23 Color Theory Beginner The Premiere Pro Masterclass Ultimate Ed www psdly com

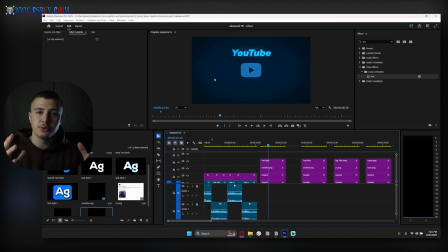247s
So when using colors, whatever colors you choose, even if you end up choosing something like, yellow, for example, right? If you want to do a background in yellow, just make sure that the background is either darker or lighter yellow, and then make sure that the foreground is opposite.
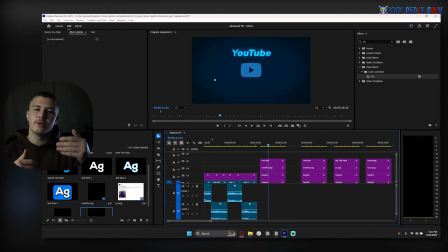263s
So if you used a background of lighter yellow, you want to make sure that the foreground is a darker yellow. Let me show you guys an exact example of this. Let's say we didn't decide to go with this scene. Let's say we went with this scene, and for these colors, we decided to go with gray and red.
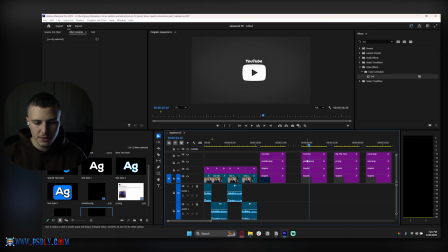276s
Now, if I leave the background as it is in gray and I go over to my YouTube PNG and I set this thing to a red, for example, something like this, and I set my my text to a red as well, like so. As you guys can see, this looks solid. This looks good.
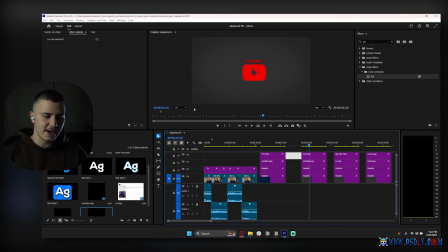293s
This looks like a good animation setup. It's a basic background with a basic foreground, and they have opposing colors. Now, if I decided to go with red for my background, which obviously is going to look better, I'm going to go with a darker red like this. And for the edges, I'm going to go, I'll teach you guys how to make this background in After Effects, so don't you worry about it. I'm going to go with a darker red like this for the edges.
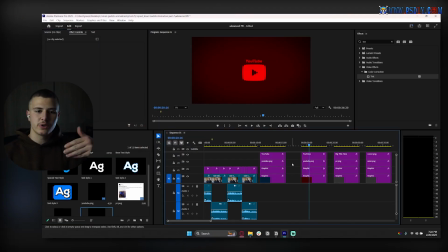312s
All of a sudden, this still looks really good because I used a darker red in the background and a brighter red in the foreground. Now, let's say I used a lighter red in the background.
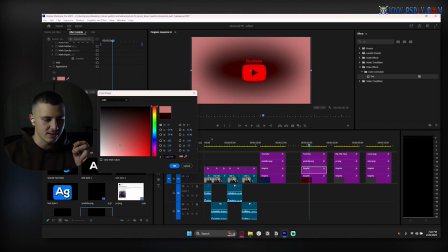321s
Let's say I selected this and I went with a very light red, like this, like a very light whitish with red, right?
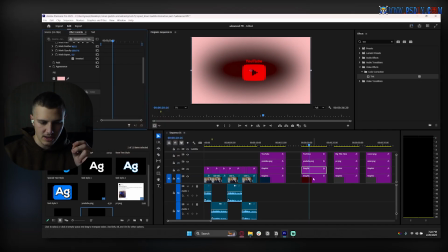328s
With red hints, like so. And the same thing for this.
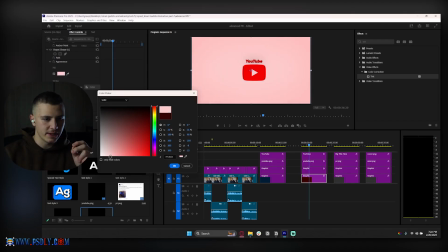331s
I used a very light, very light color with, let's just go with a whiter color, like so.
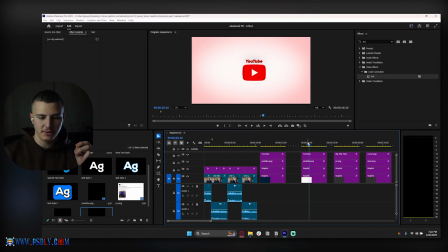338s
If I used a reddish light background, then my foreground cannot be red because now it's too bright. Now all of a sudden my foreground has to be a dark red, like this. And all of a sudden this text also has to be a dark red, like this. And when I do this, obviously you guys can see they both look good. Like this is its own animation style.
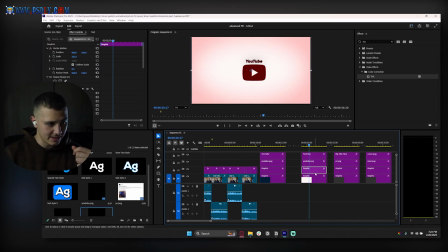358s
Sorry, this scene doesn't look the best. It's not the best example of it. Let me quickly just fix this up.
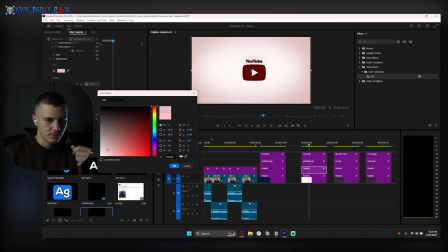364s
So yeah, the color that we used here is way too reddish. Yeah, but you guys get the concept.
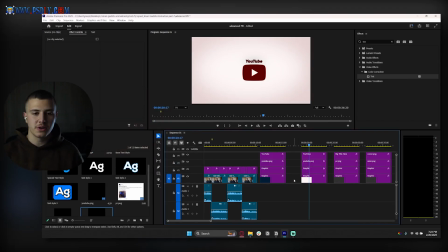371s
If we used a lighter color in the background, a darker color up front in the foreground would look better. Right, so notice how the difference between this scene and this scene is just that the background in here is a darker color and foreground is a lighter color, and over here the background is a lighter color and this is a darker color. Let's move over to this scene over here which we created.
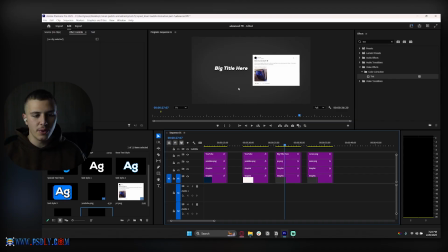387s
Since the foreground is white, I'm obviously going to go with a darker color in the background. So going with a gray, right, like just choosing the white, it's really as simple as this. It's like my background, if my foreground color is going to be white, I choose white and I just go darker.
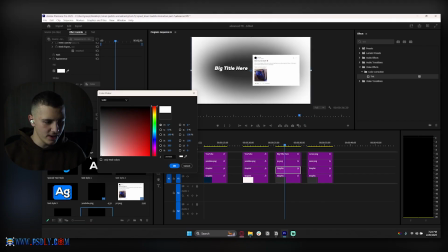401s
So I'm going to go to my color here. I go, okay, this is white, and I'm just going to go darker than white like this.
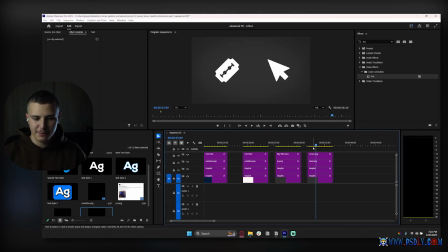406s
And we are good to go. Awesome. And for my third scene here, I've got two icons and a background. Let's try both of them. Let's try, for example, using the color blue real quick. And then let's just try using a bunch of different colors and showing you guys how you could do it. You always have two options. And I'm just going to cut this whole thing into two. Okay.
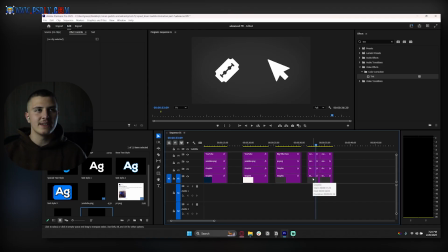423s
The first one's going to be darker colors. Second one's going to be lighter colors. Let's say I decided to go with a blue theme.
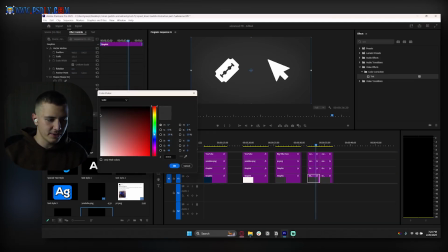429s
I would go with a dark blue for the background. So let's change the fill. You literally go blue and then you go dark.
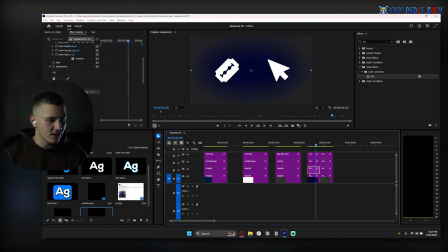435s
It's literally that simple, and just go as dark as humanly possible. And then for this one also, I would just go same blue and just dark, right? There we go. And that is a blue background. There we go. And then for the foreground, then I'm going to use this as a light blue.
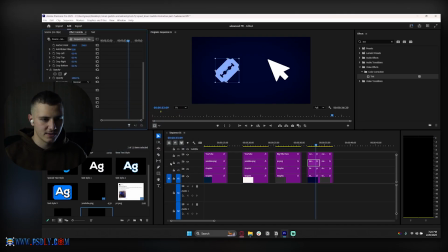450s
Now I can just do something like this, right? I can add this color. And for this one, it would also work like this. Awesome. There we go. Amazing. And that's as simple as it gets. Now I'm going to show you guys the second section here.
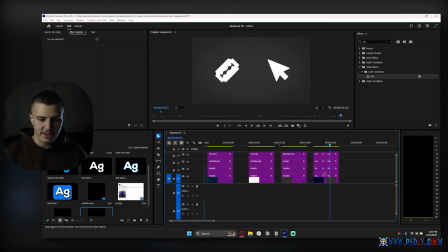466s
If I decided to go with a lighter background and a darker foreground, let's go with a lighter blue here.
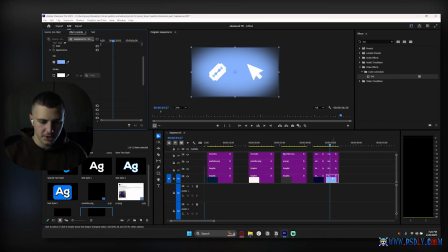472s
So we're going to go with the same lighter blue which we made. So light blue over here. And then on top of it, I'm going to make this vignette a lighter blue.
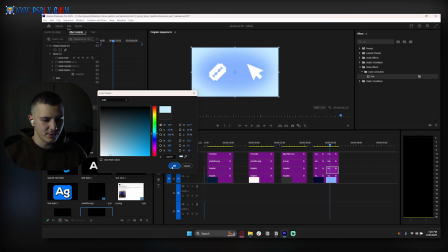478s
I'll again teach you guys how to make this in the After Effects Masterclass.
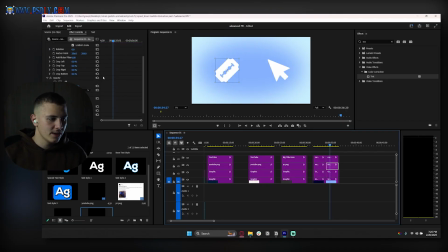484s
And there we go. Now we have a lighter background. Now I'm just going to change these guys to darker blues.
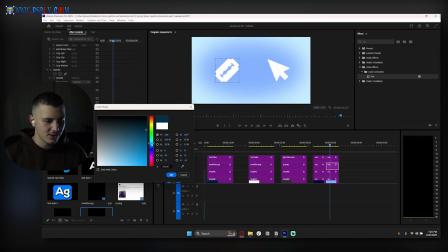489s
Why? Because the background is lighter, and so the foreground has to be darker, like this.
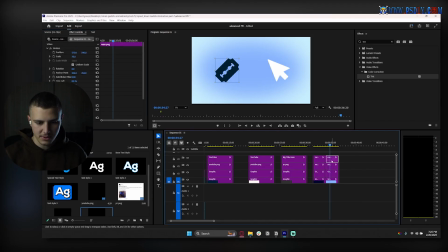495s
There we go. That's one.